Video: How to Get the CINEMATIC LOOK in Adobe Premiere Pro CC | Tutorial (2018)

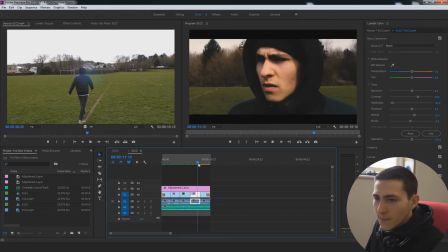(10:51)
maybe turn that up a little bit just a little bit towards the orange and in fact all of these thinking about it could go a little
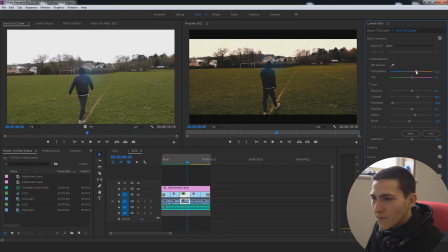(10:58)
bit towards the orange temperature so that's the final adjustment i'm going to do is just bring them all a little bit towards the orange temperature to about
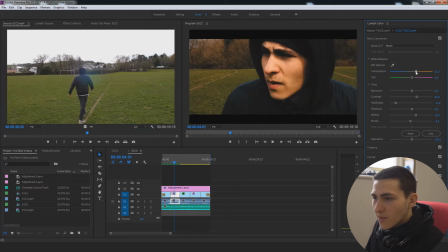(11:06)
23 something like that yeah about about 22 23 we don't want to make it too
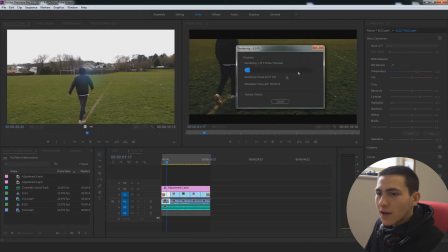(11:12)
to kind of rng but boom there we go that's the final adjustment i think i'm going to do now i'm just going to render into out one quick time again and we're going to have a look at what that's looking like and then i'm going to quickly replay the basic sequence without any of this and we'll kind of put them you know next to each other and have a look we've uh really improved
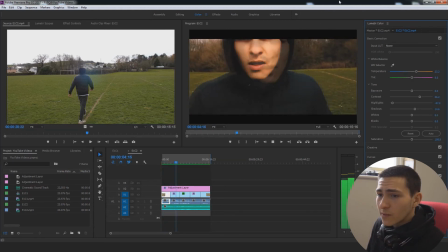(11:29)
but boom right here it's looking extremely nice it might be a little bit too much turned to the uh turn to the orange but i think it's looking pretty nice it's looking pretty cinematic looking pretty autumn-y and overall we have just achieved
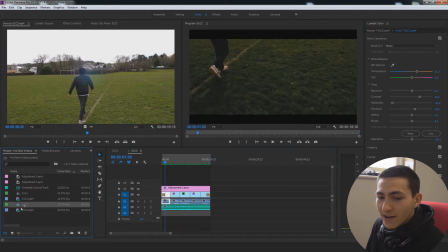(11:45)
creating the cinematic look right there guys hold on let me just go ahead and drag in this uh plane clip and we'll just have that end right there um boom let's go sequence render into out just just just get those rendered into out real quick and we're about to have a look what this is
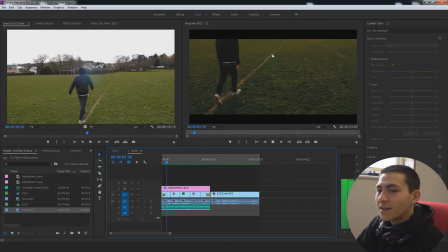(12:00)
actually looking like so boom oh boom this is looking very cool i'm very i'm very happy with this if you guys have followed through
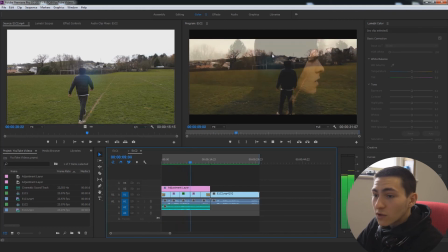(12:08)
me right now you have this exact product on screen right now as well that we've just amplified this very basic sequence which is about to
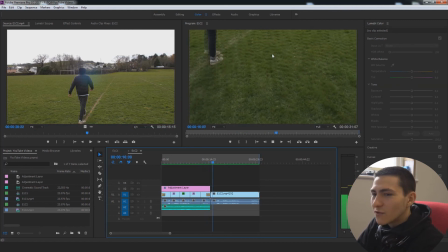(12:15)
play overall it's looking nice i do think i might have taken it a little bit too far on the orange the orange temperature but overall this is what
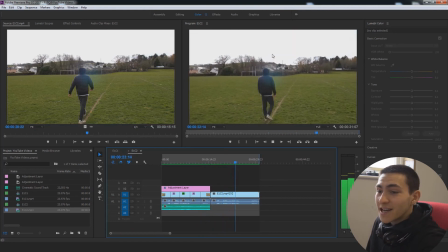(12:23)
we've actually amplified right here this is an unintriguing sequence it's not very inviting it does not look cinematic at all it
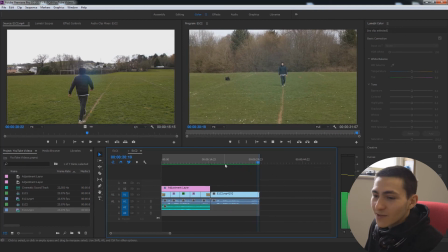(12:30)
looks like you know straight off the iphone type recording you know what I mean type shit like that and then over here if we give this a play this is looking straight
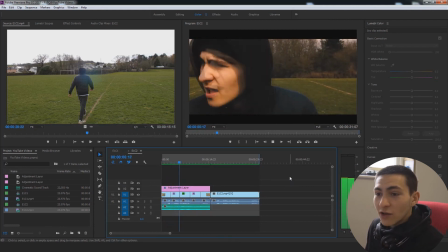(12:37)
out of a movie you're thinking I'm going you know what I mean to find the the Lord of the Rings or something like that overall it looks very very dope and we've tied all this in and it's going to be so much more intriguing for the viewer to kind of be actually engaged
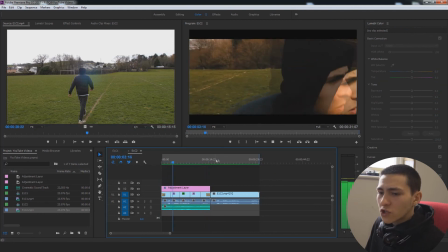(12:51)
and uh and watching a scene like this or a sequence like this opposed to a very boring flat sequence like this which does not
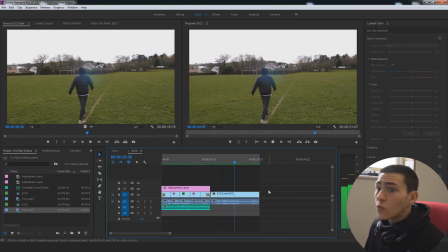(12:59)
look intriguing does not look inviting you pretty much know what this is it's just a random dude walking across a field whereas this who knows where this guy's going
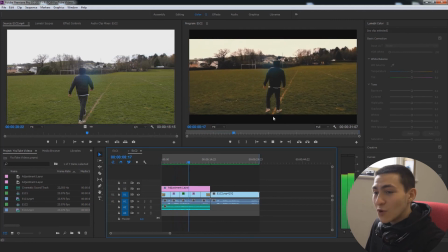(13:07)
you know he's clearly going on some sort of adventure and uh it's setting the mood so much better than that um you know that original clip
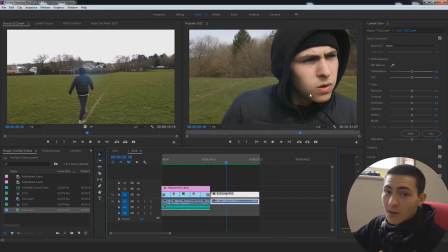(13:14)
but overall thanks for watching the video guys if you've enjoyed like comment subscribe all that stuff if you followed through me right here you will have this identical video so congrats if you downloaded this stuff and followed to 100% with me but without further ado guys thanks for watching and goodbye